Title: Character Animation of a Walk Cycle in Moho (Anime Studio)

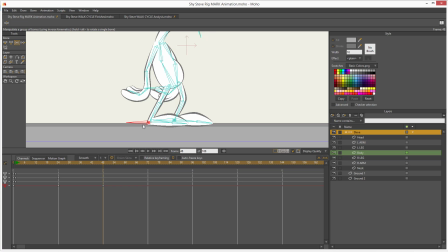4:43 Let me bring it back I'm holding shift to constrain the x-axis and as you can see if I want to put it here I need to lower his body
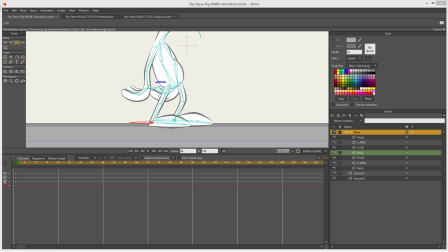4:55 but if I do that I'm going to add a keyframe to the body to the master controller so what I'm going to do is go back to frame one in the timeline I can do that by just pressing alt lift and that jumps to the previous keyframe if I
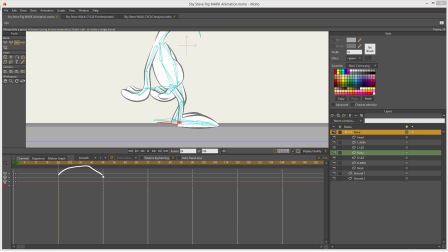5:13 press alt forward it will jump forward to the next keyframe let me show you alt forward alt backward you see I can jump through the keyframes like that I'm gonna be doing that a lot and I don't use
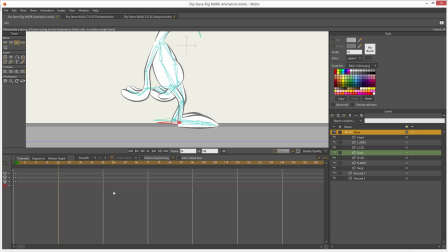5:29 my keyboard I'm using a gamer mouse and I added those chart cuts to the buttons in my mouse so it's faster for me okay okay now let me I go to frame one I go to keyframe of the first position and
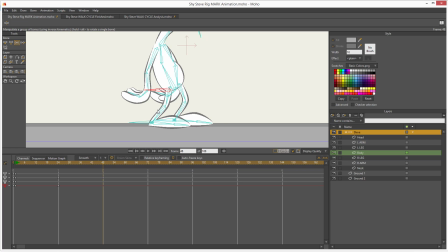5:45 then bring this a little bit down there now this allows me to put the second position of the foot more correctly there right there on the ground
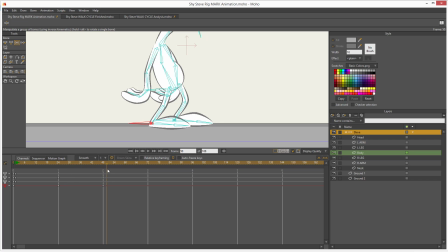6:00 okay so this is the animation i have so far this is what this feed is going to be doing i'm just scrolling from one position to the other and that's what this foot is going to be doing okay all the time well that's the first part now let's add more details
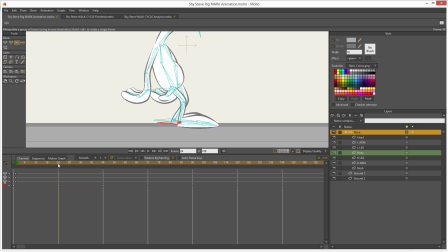6:18 to this movement and so because I need this foot to move from the one place to the other all I have to do is as I said in the beginning I'm just going to copy and put this position on key pose 3
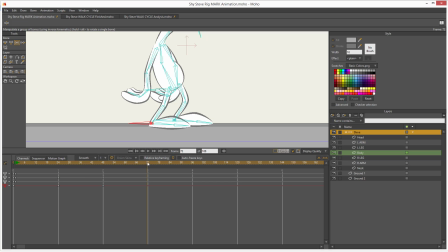6:33 okay so all I do is put my cursor on second three then select those copy and paste that's it super easy what I did is I copy and pasted the keyframes of whatever I have selected in the workspace
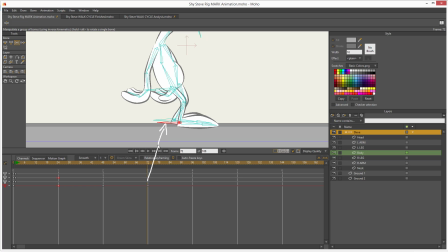6:49 so I have that the correct bone selected yes and so I just copy and pasted the correct keyframes okay now let me show you what I'm doing
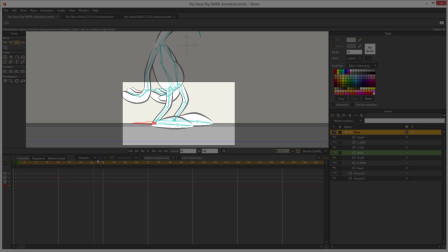7:01 the foot goes through the ground like this and then it has to go up
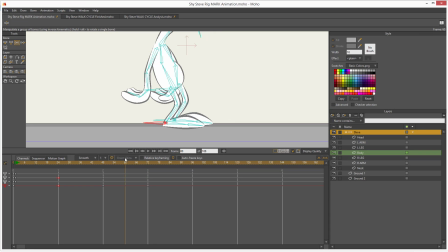7:07 and then land right there right now the movement is going through the ground right what I need is do this I need the trajectory to be like this go up and then land okay so for this right in the middle right here
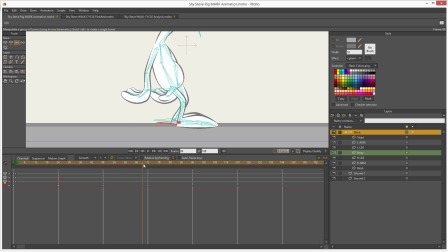7:27 I'm going I have those two keyframes right So right in the middle, on frame 60, I'm going to lift this around there. You see? And now I have this movement. Go like that, and then advance.
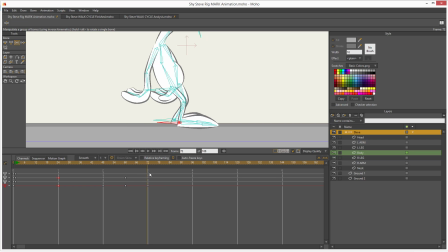7:47 Okay? Now let me tell you how to do this organically. Obviously, this could work for a robot, but not for an organic being. what I'm going to do is make the movement of this leg more organic let me tell you how if
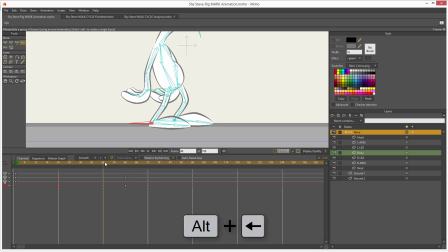8:06 we want to apply one of the principles of animation we will be violating it because right now this is traveling in a triangle form it's traveling like this and what we want is an arc,
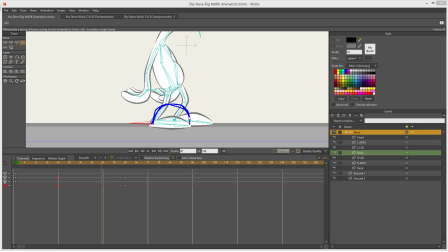8:24 which is one of the principles of animation to have organic movement, you need arcs. So what we are going to do is add something like this, the movement is going to be like this.